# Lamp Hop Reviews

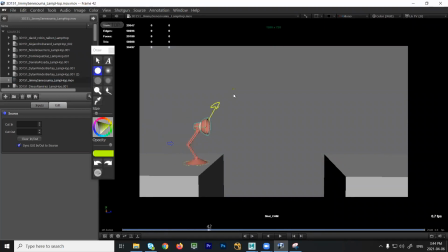1235s
What do you got to turn off, Jimmy? Nerves. So re-export to play blast unless you want to lose points. Okay, turn off the nerves. Hi.
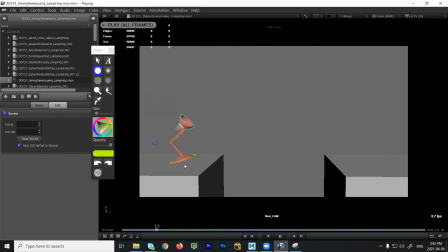1250s
So the first bounce, I think, I don't mind the base doing that, but it feels like the head is doing too much. It feels really violent and the base is kind of clump. So you have the right idea. I think I would just tone down the amount, okay?
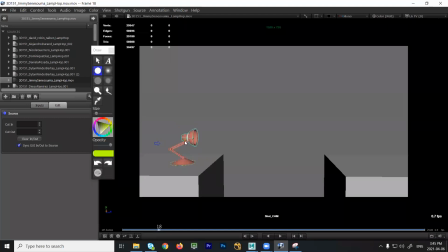1266s
And the other thing with the head is you see how the head rotates, but it doesn't move. So that makes it feel very abrupt, like it's not moving anymore. So what you could do is you could move this up a little bit.
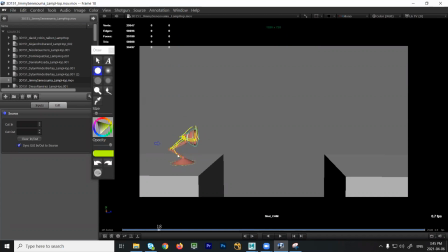1279s
Right, so you get a little bit of movement on the arm itself and the head just slightly, okay? Right here, you can keep the base locked. I think right now, this is moving and this is moving at the same time. So it doesn't feel like one's leading. So if you keep this on the ground, it'll feel like the head is leading, okay?
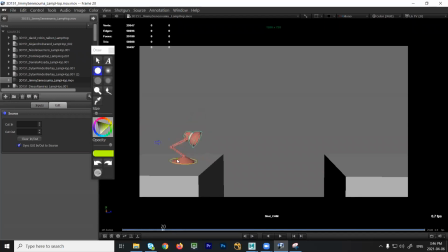1297s
When you move the base as well, try to use the rotation a bit more. If it stays flat, it will feel like it's gliding. You won't feel like there's any push. Like when your foot comes off the ground, you get that pattern of sort of kicking off and then landing. Even if it's very subtle, just vary the rotation so it doesn't feel so flat. Okay?
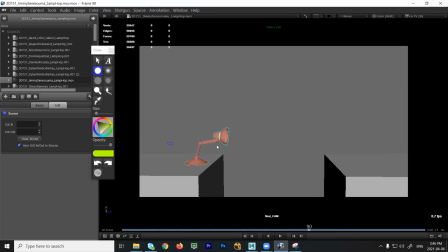1319s
Yeah, that's all fine. Looking over there. Now the jump feels a little floaty. I think you could probably take fewer frames. If the jump feels a little bit slow, so one way you could fix it is if you want to keep the same timing, then just have a bigger jump.
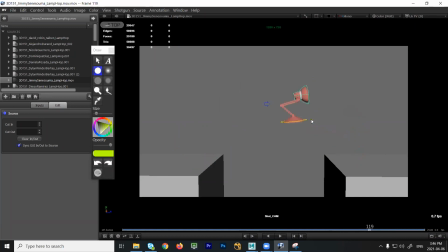1337s
So it'll justify it. It feels like for the amount of time you're in the air, for how short the jump is, you could definitely shave off some frames on either side. Okay? And again, you have like the base and the lamp head are doing the same thing.
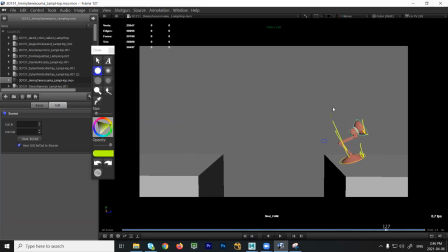1353s
Low point, low point. So it should be 1, 2. So I would probably land with this thing straight and then take a frame or two for this to follow through. Right, so you have that separation that leads you into the next jump. Okay?
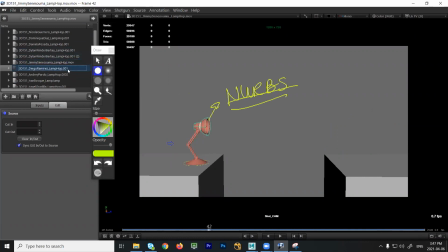1374s
Thank you. No problem. Diego. Wait, did I already review Diego? We have less than 15 minutes. Oh, 15 minutes left. Okay, we should be, yeah, out of luck. I'll do my best. Thank you. Set a timer for me, 2 minutes each, okay?
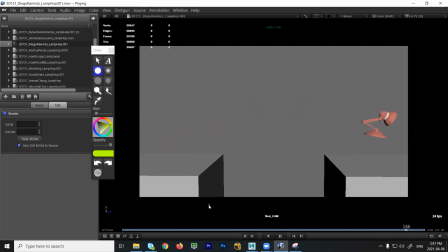1394s
Okay, sure. Yeah. Yeah, I think that's looking good. Yeah, my only sticking point is maybe here. The spacing feels a bit rushed.
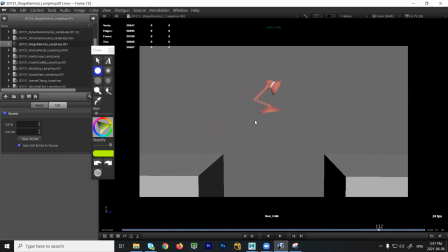1408s
So if you kind of count frames, 1, 2, 3, 4, 5, 1, 2, 3, 4, 5, 6, 7. It feels asymmetric. So it feels like you're taking less time to go up than to go down. So I would just even that out, maybe split the difference and do 6 and 6. It felt like you were kind of doing 5 and 7.
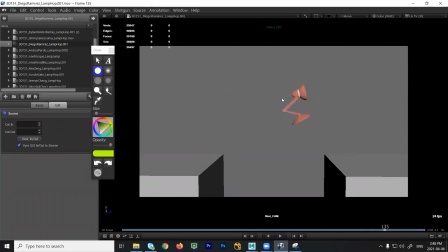1424s
Borrow a frame from this side, give it over here. And this side, it feels much more like a straight line going down than the other side going up. So just watch that. Okay? Thank you. Andre. So that move felt too quick.
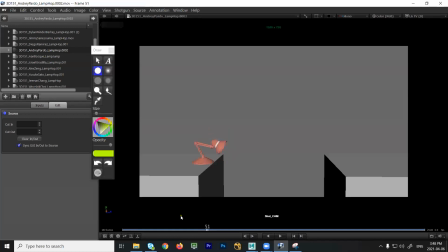1447s
So I think it's just the ease, right? So I think you just start, the spacing might be a bit big, right? So we have a big movement here, and then this one is less and less and less. So what I would try and do is just maybe back off that position a little bit and just see if that softens it just a little. Okay?
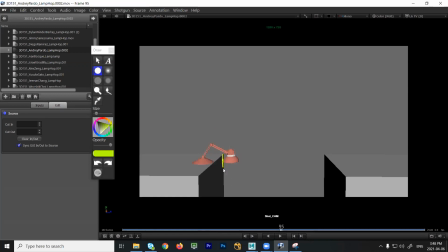1467s
Okay. Yeah. You also have tangents as well, where like the base is just touching the edge of the cube. So just move the head, either clearly overlap with the cube or have it moved so that it no longer touches. So that would be over here. Okay?